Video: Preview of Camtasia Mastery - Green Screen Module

Make sure that there is no green in whatever it is that you're wearing or whatever the color is that you're going to pull out from your background.
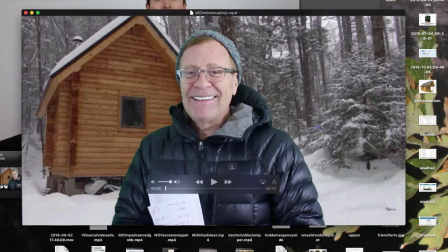4:14 All right, so my first interruption is going to be here because I think I could add a lot to the discussion. This is something that Ron left out, and that is you need to know whether you're putting a still or a video behind you, because then it depends on what is right and what is wrong.
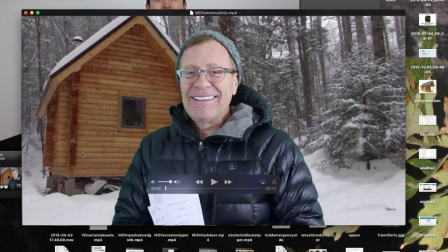4:31 Let me explain. In this right here, you're looking at me in a video with snowflakes falling. Now, I'm in front of this cabin and the snow is it's a little hard to see right here, but let's say the snow is even heavier. It would be very obvious that the snowflakes weren't falling, as an example.
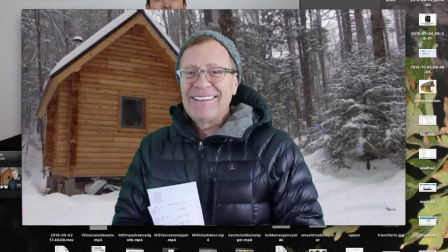4:50 So you need to keep in mind what the motion is. So for instance, if there was a car behind me here and it was a road, and the car was just stationary, but it was obvious that the car was driving, and you were showing a still image behind you,
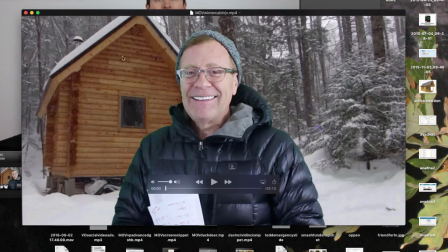5:04 that would look wrong because the car should be moving. So in this case, it looks wrong as a still because the snowflakes are stuck in midair here. So as I actually speak, and I'll click play here in just a second, it would look wrong if the snowflakes weren't moving.
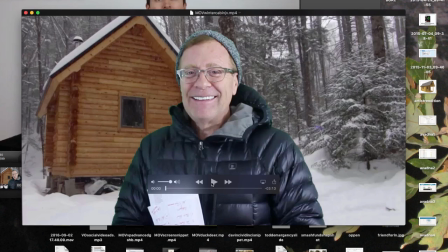5:20 But this is a video behind me, so it looks right that the snowflakes are moving.
Hey JVs, it's Todd Gross.
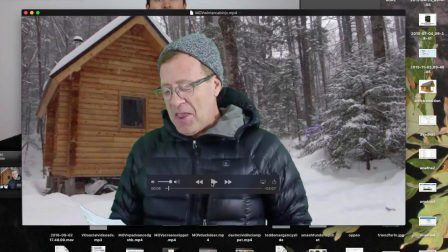5:27 How you doing? Outside my winter cabin, putting on my gloves here.
Now the other thing to notice, of course, is in terms of clothing, I'm wearing the right clothing for the weather. You heard that I was making a so-called JV video there, and I even joked that I was putting on my gloves.
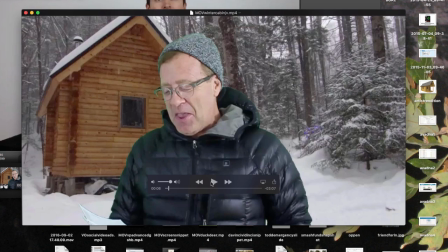5:42 But I'm not outside. I'm inside. In fact, I'm not even in northern New England where this was taken. I'm inside my studio in Florida while I'm recording this. So I'm in Florida, inside, with a down jacket and a hat and gloves,
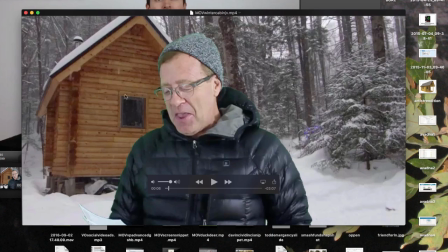6:00 so that it would look correct that I'm standing in front of this snowy scene. I now want to talk about lighting your green screen. This is one of the most important things that you can do to get your keying right. Now, what we want to have is a consistent green across the back. Now, it's nearly impossible to get a purely consistent one color all the way across the back, but that's what we want to aim for. What we want to avoid are hot spots where the light is very bright and darker spots where the light isn't as bright. It makes it more difficult for the software to pull out those green colors, and you have to tweak things in order to get it to pull out more colors of green. So you can see in the background here that I've tried to make it as even as possible. Now I'm going to take these lights and I'm going to move them so you can see where I could create light spots or dark spots.
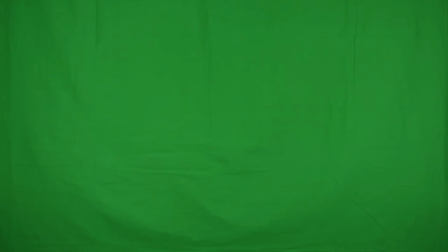6:51 So right now it's aimed directly at the background, and I'm going to move this away,
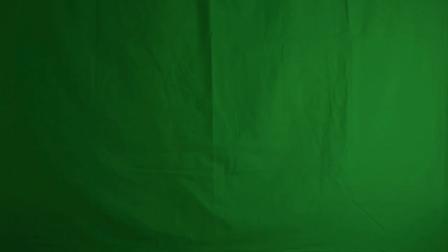6:56 and you can see that as I do that, there's a lot more that's warm over here on the right. It's warmer and very dark over here.
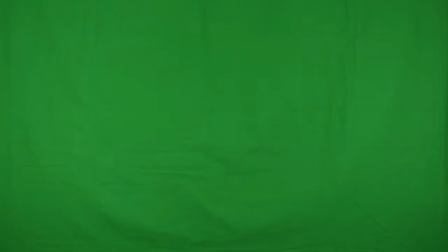7:04 And so what I tried to do was make sure that I had a consistent green as much as possible across here. And I tried turning this light at different angles to get the most consistent green that I could.
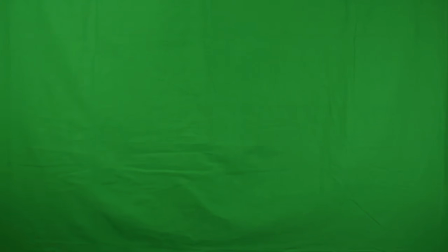7:15 Typically what I do is I have my lights up higher and then I aim them down.
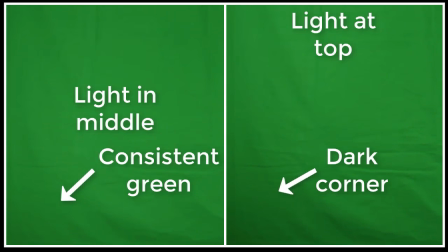7:20 Now you can see that when I do this, that the area at the bottom becomes less green. It gets a little darker, so it's a little bit more difficult to key that out.
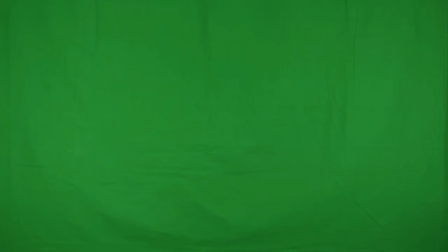7:28 So what I've done for this video is I've brought my light down to be right about in the middle of the screen. It's also good practice to light the background separate from your subject. Usually in videos I tell you, try to use your three-point lighting on the person, and that's all great. You want to continue to do that if you can. But if you're using green screening, it's most often recommended that you have separate lighting just for the green and then lighting for the professional.
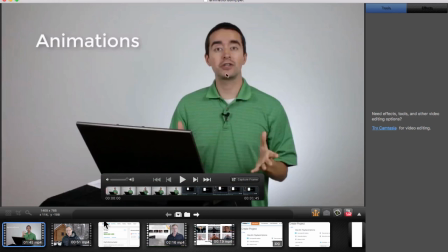7:54 Okay, I'm going to stop Ron again for just a moment. I'm actually showing another clip from Camtasia Mastery right here, where it says animations. That's something he looks at in one of the modules, and I just happen to have that on the screen. But I'm going to tell you about something completely separately.